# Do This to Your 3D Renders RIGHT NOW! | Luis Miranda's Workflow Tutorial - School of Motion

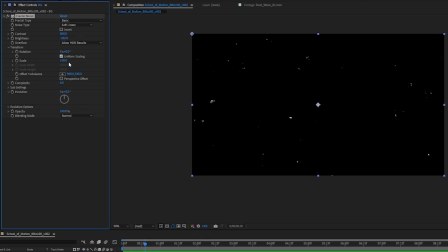And in the transform, if you want to play around with the scaling, you can make it smaller. And here it kind of looks like a star field.
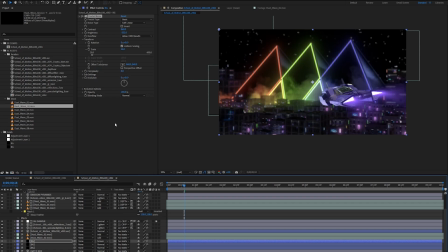If you set this to screen, cool. So yeah. And so here you can give it some stars. Of course, you can play around with it some more.
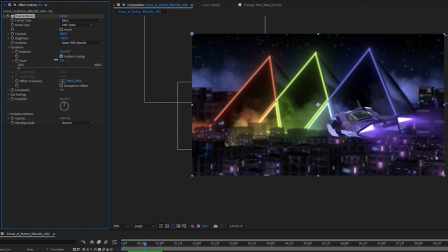So if you want to make them more dense, you can just scale it down a little bit.
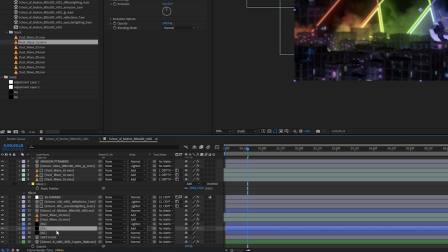And you know, you also have control over how bright it is.
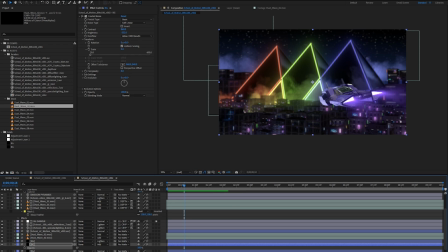Cool. So let's get into the smaller details that really help elevate the final image. So far, we've basically been using curves and levels as a way to establish hierarchy or to modify properties, but we haven't done any color grading to give it a look.
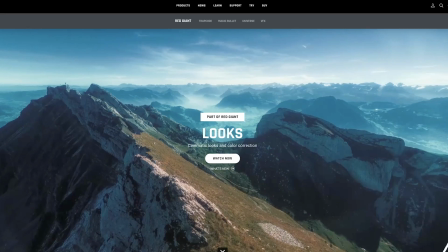So let's go ahead and do that. For color grading, I really like to use looks from Red Giant,
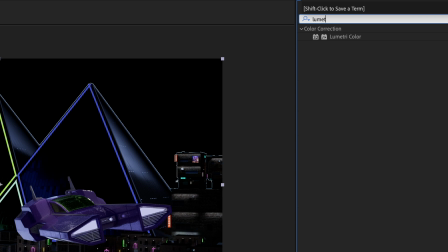which is included in Maxon 1. Again, if you don't have it, there's Lumetri built into After Effects, which can do similar color grading.
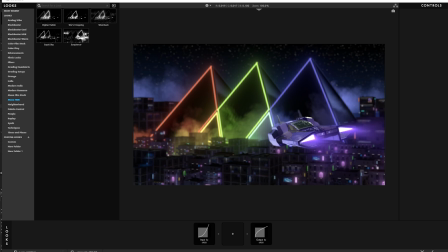At this point, it becomes a matter of taste. The way I like to grade is purely my own preference. So with that in mind, I'll try my best to explain my thought process, but if I'm being honest with you, a lot of my decisions are purely because I think they look cool. So while Lux has a lot of presets, I'm going to start from scratch and add the effects I tend to use a lot.
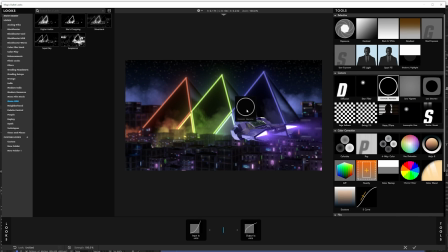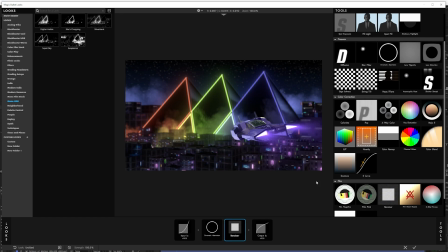Alright.
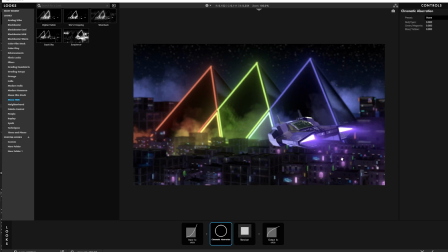I like chromatic aberration and grain because I like to recreate the griminess of physical lenses, and that's always the ultimate irony of working in 3D. Most of your time is to make things look less perfect.
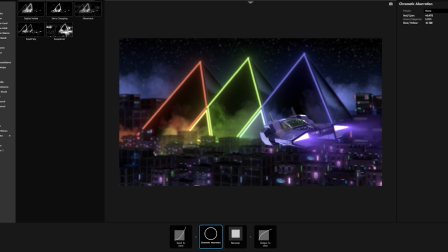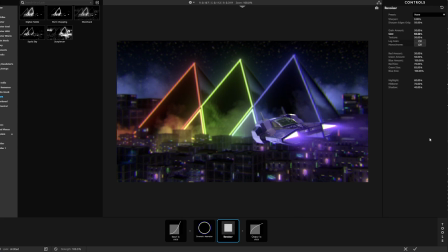Cool.
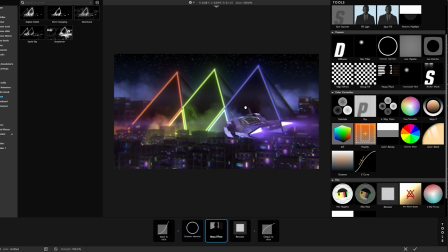I also like to add this haze effect, and it creates a nice diffuse look on the bright areas of the image.
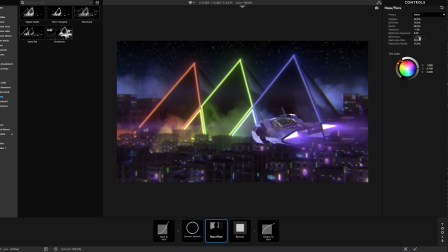There's also this reflection, which helps give it a lens flare look.
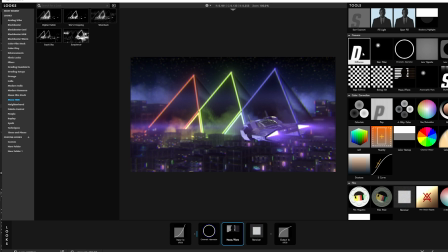Let's go ahead and tint it closer to purple. I also like to use this diffusion.
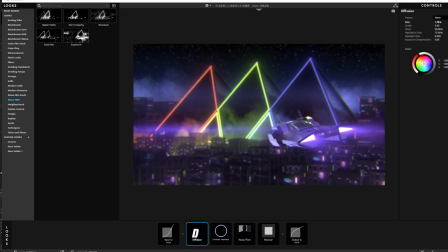This one kind of creates a secondary glow, which can help soften the image a bit. There's a ton of other effects that you can apply, but if there's one thing that I want you to take away from this, it's the fact that I use very small numbers in my settings. There's a certain beauty in restraint. Eventually, all those small touches add up to a sum that is greater than its parts.
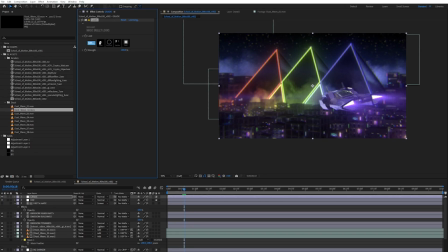It also communicates a level of taste as an artist. So last thing, I'm going to add a lens flare to the headlights using optical flares.
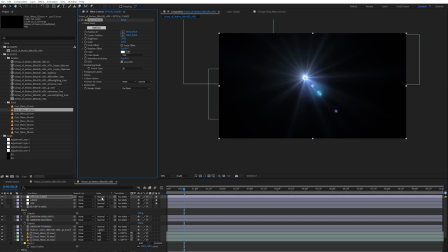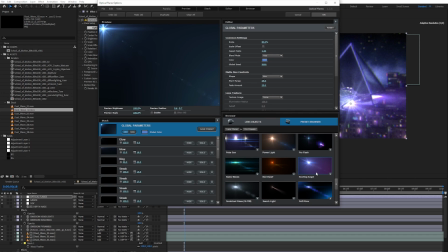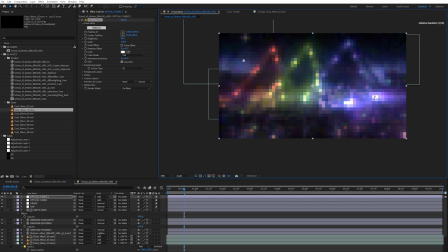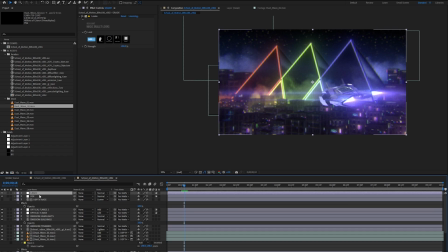I'm also going to create a vignette to further draw attention to the car.